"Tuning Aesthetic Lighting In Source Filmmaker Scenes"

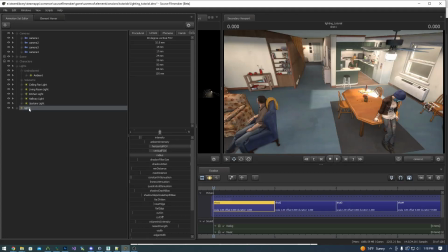0s
If you haven't watched the first part of this lighting video, I highly recommend you do so. This video is focusing purely on the fourth lighting pass that I do, which is the non-diegetic aesthetic character lighting. It's a very long process because you have to focus on each shot individually and tune the lighting so that each shot looks correct.
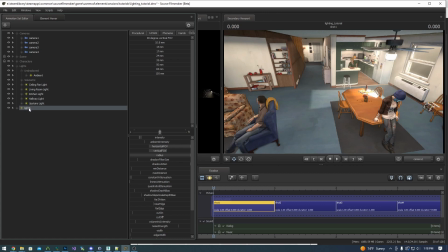18s
And that is why I have split this off to a separate video. This is very much a step-by-step walkthrough of how to light this particular scene and its four shots. It is not necessary for understanding the high level of the pass, and so that is why it is a second video.
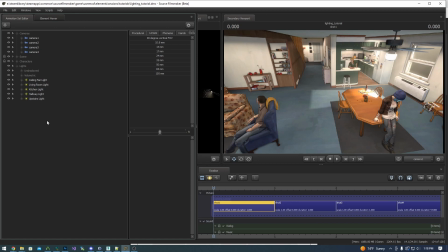34s
So now the last lighting to be done is the specific character highlights, or aesthetic lights, as I like to refer to them. You can also consider them non-diegetic lights, because they are lights that have no real origin in the world,
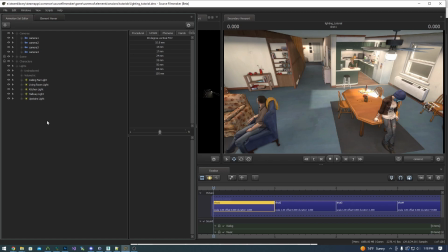48s
but you just use to make your individual shots look nice. So with this wide shot, everything's looking fine. We're not going to add any highlights here. So we're going to copy all these lights, and we're going to move to our first close-up and paste.
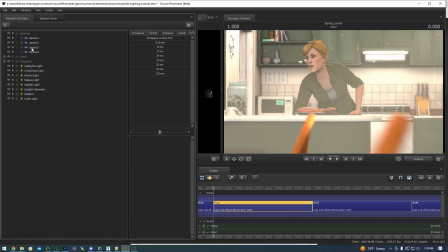64s
And we can see right here, we definitely need to adjust some of our light. So the first thing we're going to do is we're going to turn down the kitchen light.
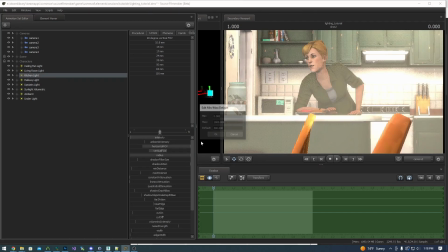72s
So we're going to remap the intensity.
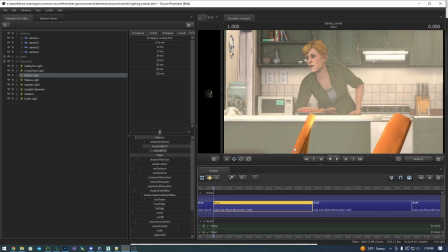76s
Just remove zeros, and we're just going to bring that down a little bit so that our lights on this wall are a bit less intense. That looks much better. And now I'm going to add a fill light on Joyce's face right here because the sunlight's coming from this window, and I want to highlight that.
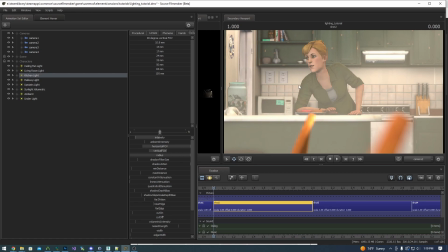92s
And I'm going to add a rim light behind her so that she points out a little bit. So we're going to add a new light.
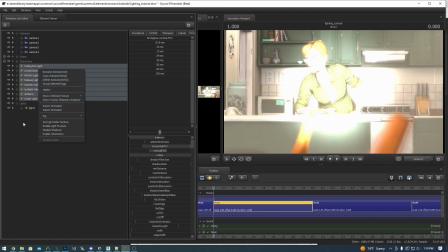100s
We're going to turn off all of the other lights. So I'm just going to reverse this around.
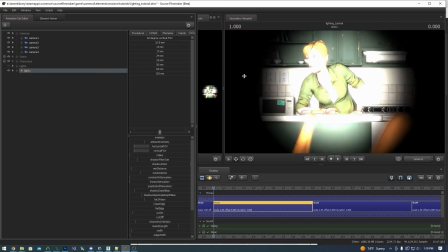107s
Turn off all of those lights. Now we have just this light. I'm going to add the rim light first.
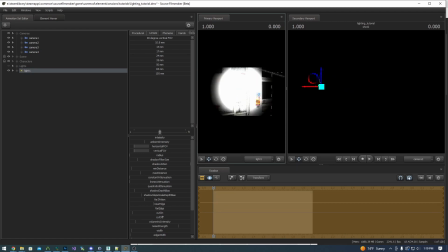112s
And so we're going to add the rim light back here. Aim it towards Joyce. We're going to widen the FOV. Adjust this.
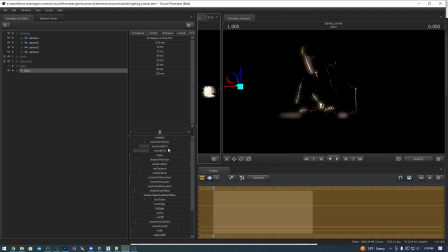126s
Yeah, I'm going to say that's looking pretty good right there. I'm going to give it a little bit of radius, see how that settles. That's fine. And then we're going to give this rim light, we're going to give it a blue tone just because the sunlight is going to be orange and I like to have contrasting colors.
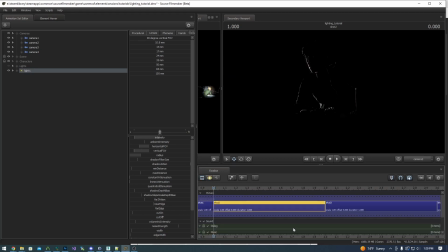142s
And we're going to reduce the intensity so it's not quite so bright. Now we turn the lighting back on.
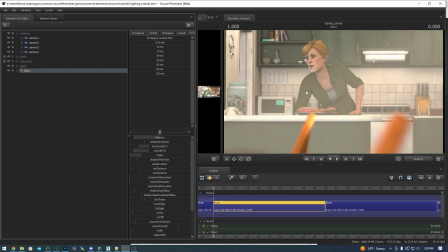148s
Now you can see Joyce has this nice rim light on her face. I'm just going to rename this rim light 1.
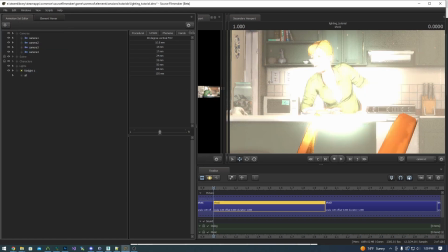156s
I'm going to add another light. Do the same thing. Turn off all these lights.
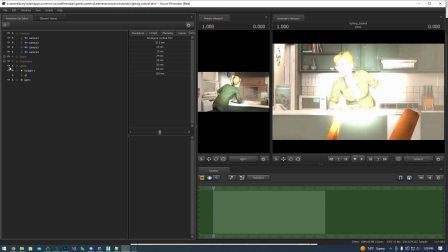166s
Bring the new light out, then turn off all the lights.
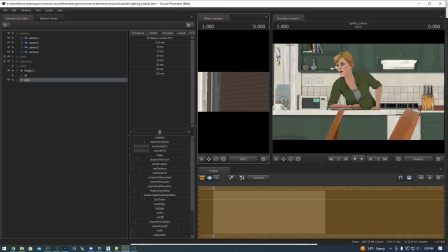169s
And I'm going to put this roughly where the window is and just aim it towards Joyce.
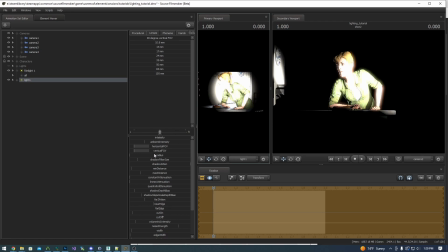176s
And now I'm going to, actually keep the settings, the FOV exactly as it is. I'm going to increase the radius to make it softer, and I'm going to give it a orange hue.
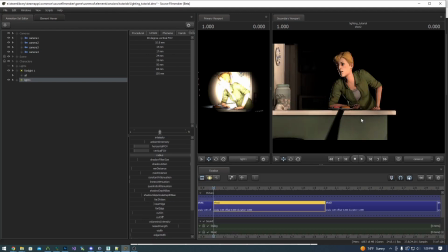187s
We'll see how that settles out. That might actually look okay.
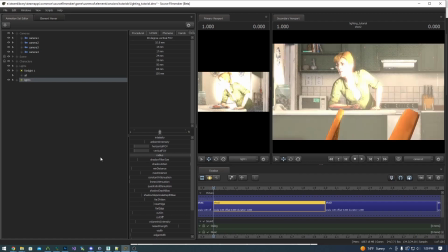193s
Let's take a look.
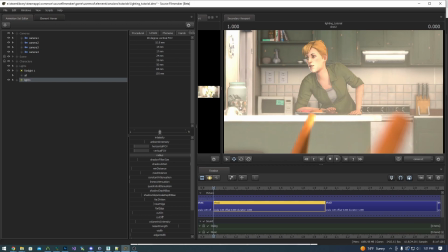196s
So it's definitely a bit bright, and it's hitting that wall, and I don't like that, so we're going to turn off the lights.
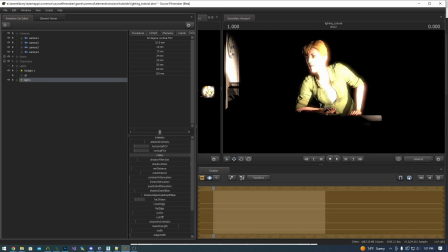202s
We're going to come over here. We're going to bring down the far Z until it's no longer hitting that wall.
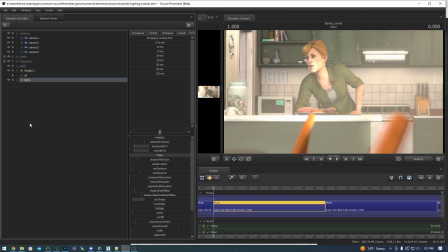210s
Then we're going to turn our light back on and see what it looks like. There we go. And then I'm going to say that is a decent lighting right here. I might want to reduce this light on the counter.
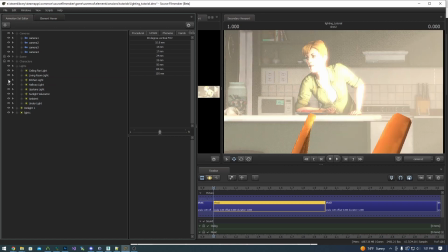222s
It's pretty intense. So let's just go ahead and see what light that is. That's probably going to be the ceiling fan.
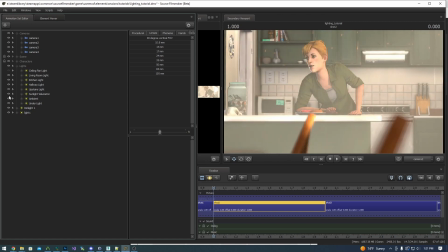231s
It's not. It could be the sunlight.
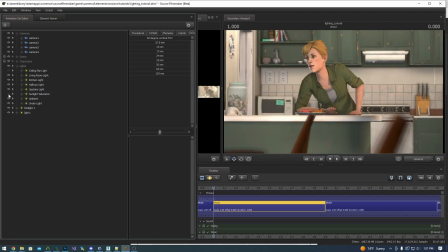236s
Yeah, okay. It looks like it's the sunlight.
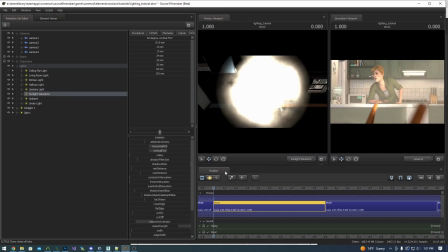239s
So we're going to turn on the sunlight, and we're just going to angle it slightly away from the counter.